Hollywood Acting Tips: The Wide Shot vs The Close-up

You can tell who the star is in the center, Adrian Grenier. You can definitely tell who his sidekicks are, who his agent manager are, and where they're placed establishes a lot about that team. And I chose that specifically so you see that. And you'll see some other shots today that, especially from Mean Girls, that give us a general feel for the character and where they are and what's going on in the wide shot so we're going to start by looking at some of those and then we're going to show you some close-ups so
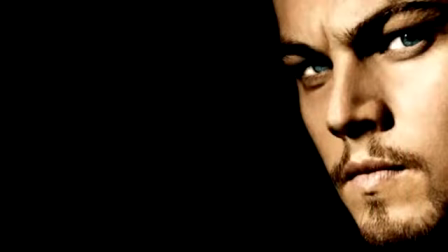5:06 take note first i'd like to talk about the close-up shot the close-up is a certain feature or part of the subject that takes up most of the frame as you'll see here leonardo dicaprio what an intense guy huh and a close-up usually means a close-up of their face and
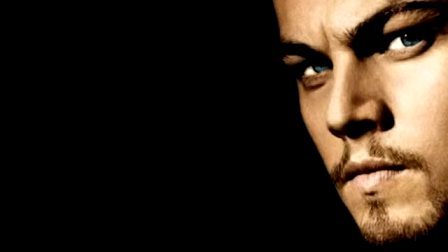5:24 close-ups are obviously useful for showing detail and they can also be used as a cut-in. They cut in shots from Master Shot.
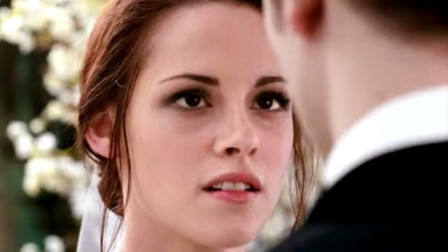5:32 A close-up is also used to emphasize an emotional state and that's pretty much where the actor really needs to deliver the juice of the role. This is where you save the goodies for the close-up. Here's my student Spencer Daniels in Benjamin Button with Cate Blanchett.
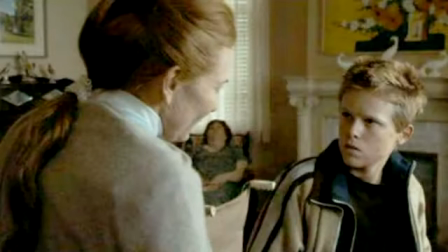5:48 Well this is more of a mid-shot actually.
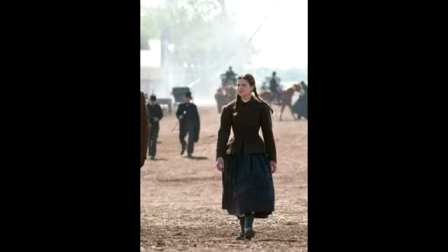5:50 This is a bit of a mid-shot and then we go to an example of one of my students, Haley Steinfeld, and a wide shot. This is more appropriate for delivering facts and general information.
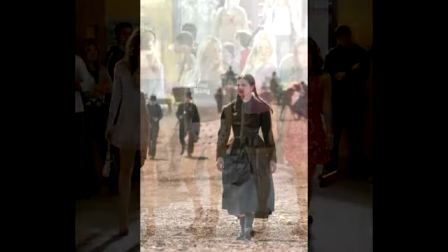6:01 A close-up exaggerates facial expressions and the wide shot delivers the facts.
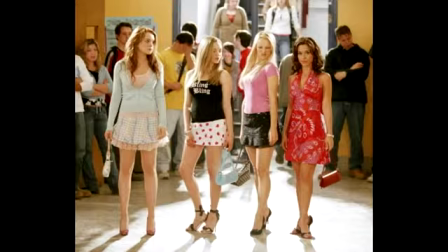6:08 You can pretty much tell from this shot what's going on and what these characters are about.
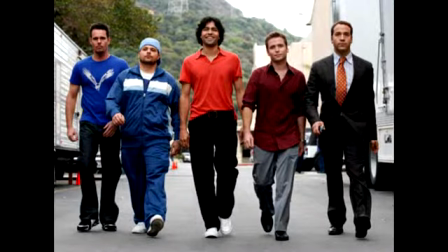6:15 That's another general wide shot. Here is a perfect example of establishing where the characters are and who the characters are from Entourage. We've got the Entourage right here, and you can tell on the far right, Ari Stone is the, you know, mega agent, the high-powered agent. He's got his phone in hand.
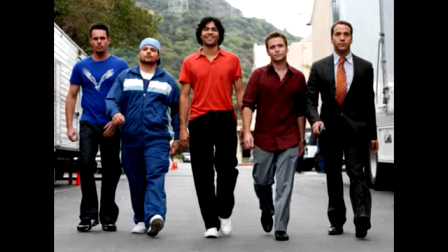6:35 They're on the lot. Then the manager, of course, is always between the star and the agent, looking out for the star. And then, of course, his sidekicks on the left. And then I want to show you what a choker shot is.
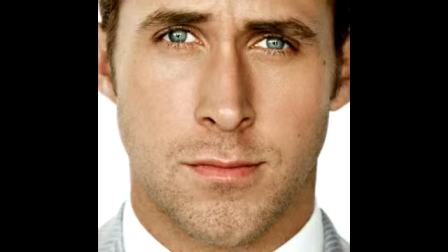6:47 This is where the viewer is drawn into the subject's personal space and shares their feelings. And this is kind of a variation of the choker shot, which is typically framed on the subject's face from above the eyebrows and below the mouth. We call that a choker shot.
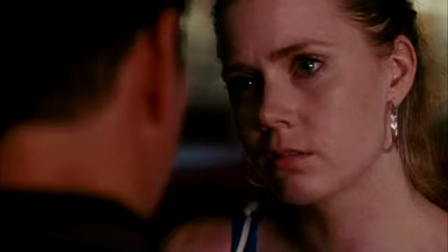7:05 Here's a close-up which is shot from over the shoulder of one actor and it's usually from above the person's neck or the nape of the neck to just slightly above the forehead and the top of the head. If you get in closer so that the actor's head fills most of the frame you have a tight close-up.
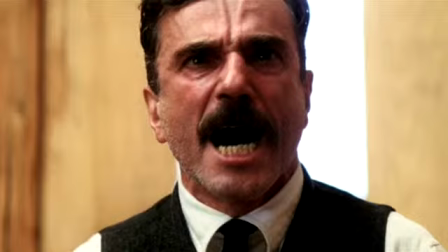7:25 This shot of Daniel Day-Lewis goes in even tighter to show a person's eyes or mouth and gives you an extreme close-up. Close-ups really create a sense of intimacy and the feeling that you're involved in the scene. They also reveal a lot of emotion in the eyes as you see here on Mad Men.
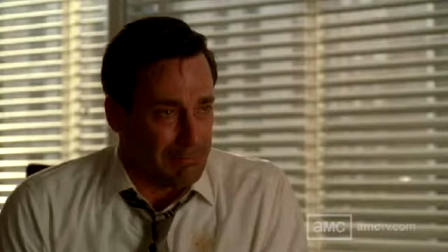7:45 Lots of emotion there. That's what you save your emotion for guys, the close-up. They reveal emotion in the eyes and the hints sometimes of a smirk or a smile as shown here on Meryl Streep in Devil Wars Prada.
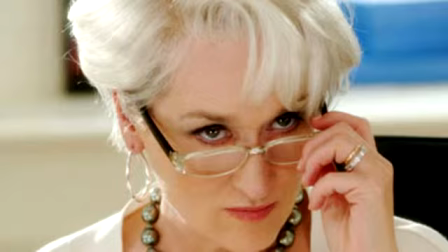7:59 It shows a really close-up and a tight close-up and the director often chooses a close-up to emphasize the intensity of a scene as you've seen in the last two shots.
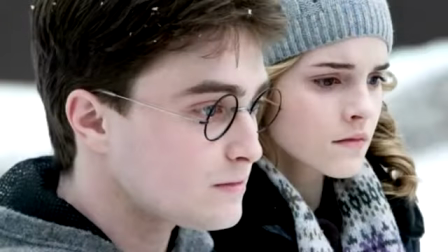8:08 The emotional or sensitive dialogue is often shot in a in a tight close-up to emphasize the importance of what's being said. So obviously there's a lot going on here with Harry and Hermione, internally especially.
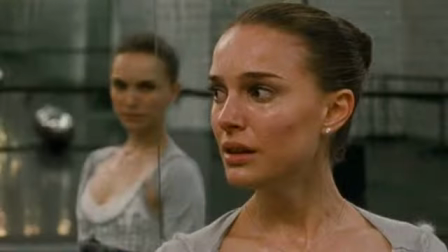8:25 Again, Black Swan, we've got Natalie Portman in her award-winning, Academy Award-winning role, in a close-up looking at her alter ego in the mirror with a lot of emotion. One being in control, one being out of control.
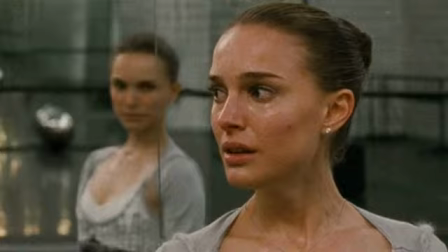8:39 We get to be inside of her, her soul in a shot like this. And then let's talk about the wide shot a little bit more.
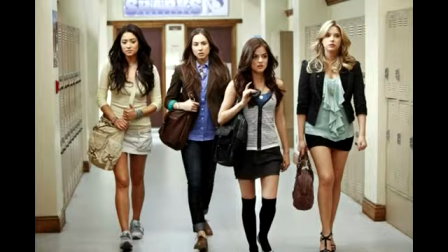8:47 This reveals where the scene's taking place. Whenever you see a wide shot, you want to generalize your character, maybe make it a little bit more pronounced. Again, this shot shows where the scene's taking place in the school hallway, and it's also referred to the long shot or a master shot.
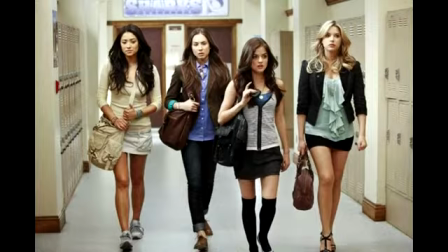9:04 A wide shot helps orient the audience, and a wide shot also gives the actors room to move within a shot.
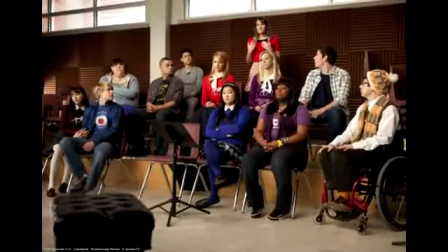9:11 This is where we get to show our body language and what our body's telling us about the character without the camera having to follow you. Median shops and close-ups are often cut into a wide shot like this for variation. These are all establishing shots. Here on Glee you can definitely feel the emotion in the entire room.
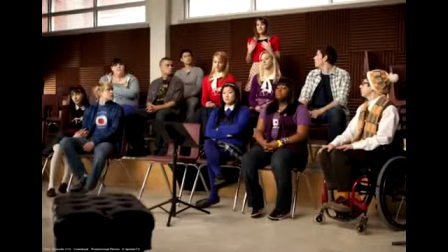9:31 So this establishing shot is a type of wide shot that can establish, you know, the classroom, a building, before the camera cuts to an interior close-up. Of course this is inside the school. This shows Glee in TV format, close to the dimensions of a square,
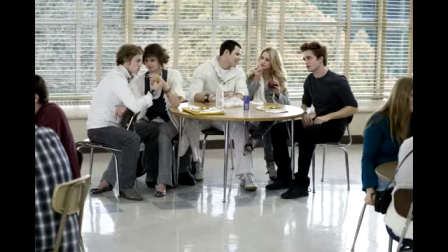9:50 and then there's a wide shot like this shot from Twilight in a wider theatrical format that's more oblong and rectangular in frame size. So again, some incredible examples of close-ups.
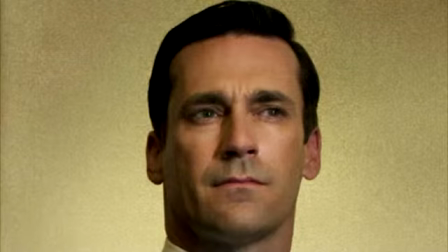10:06 This really tells you a lot about his character, he's in control. Here she is.
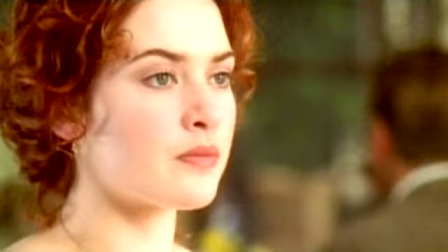10:12 She's kind of daydreaming and wistful and longing for something. You really get that from the close-ups.
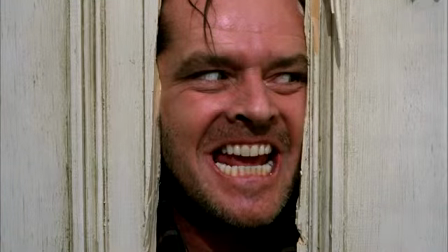10:19 No doubt about what we're going for here with Jack in The Shining. Absolute evil and insanity.
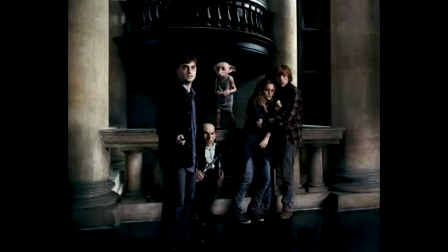10:27 And here, again, an establishing wide shot. This is probably a still of all the characters in a pertinent moment in this particular episode of Harry Potter.
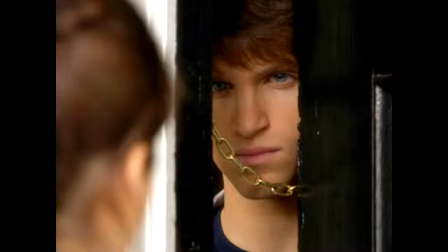10:39 And there you have it. Another close-up. Don't know if I'd want to open the door for this guy.
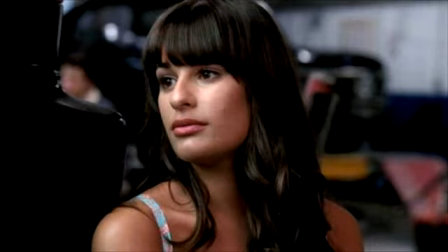10:45 And of course our beloved Rachel from Glee. Always the diva, always the star, always in control. So there you have it. Not quite as difficult as you thought it was, right? It's just that when When you get onto set, the first few times you shoot, it is a little bit intimidating. So I encourage you to breathe, do your warm-ups, make sure you're relaxed, relaxation's everything, and use the tips that you've seen here today. So enjoy your shoots, and I hope that you'll come back to this video when you need to discover the details that we covered in the wide shot versus the close-up. We'll see you next time. Thanks.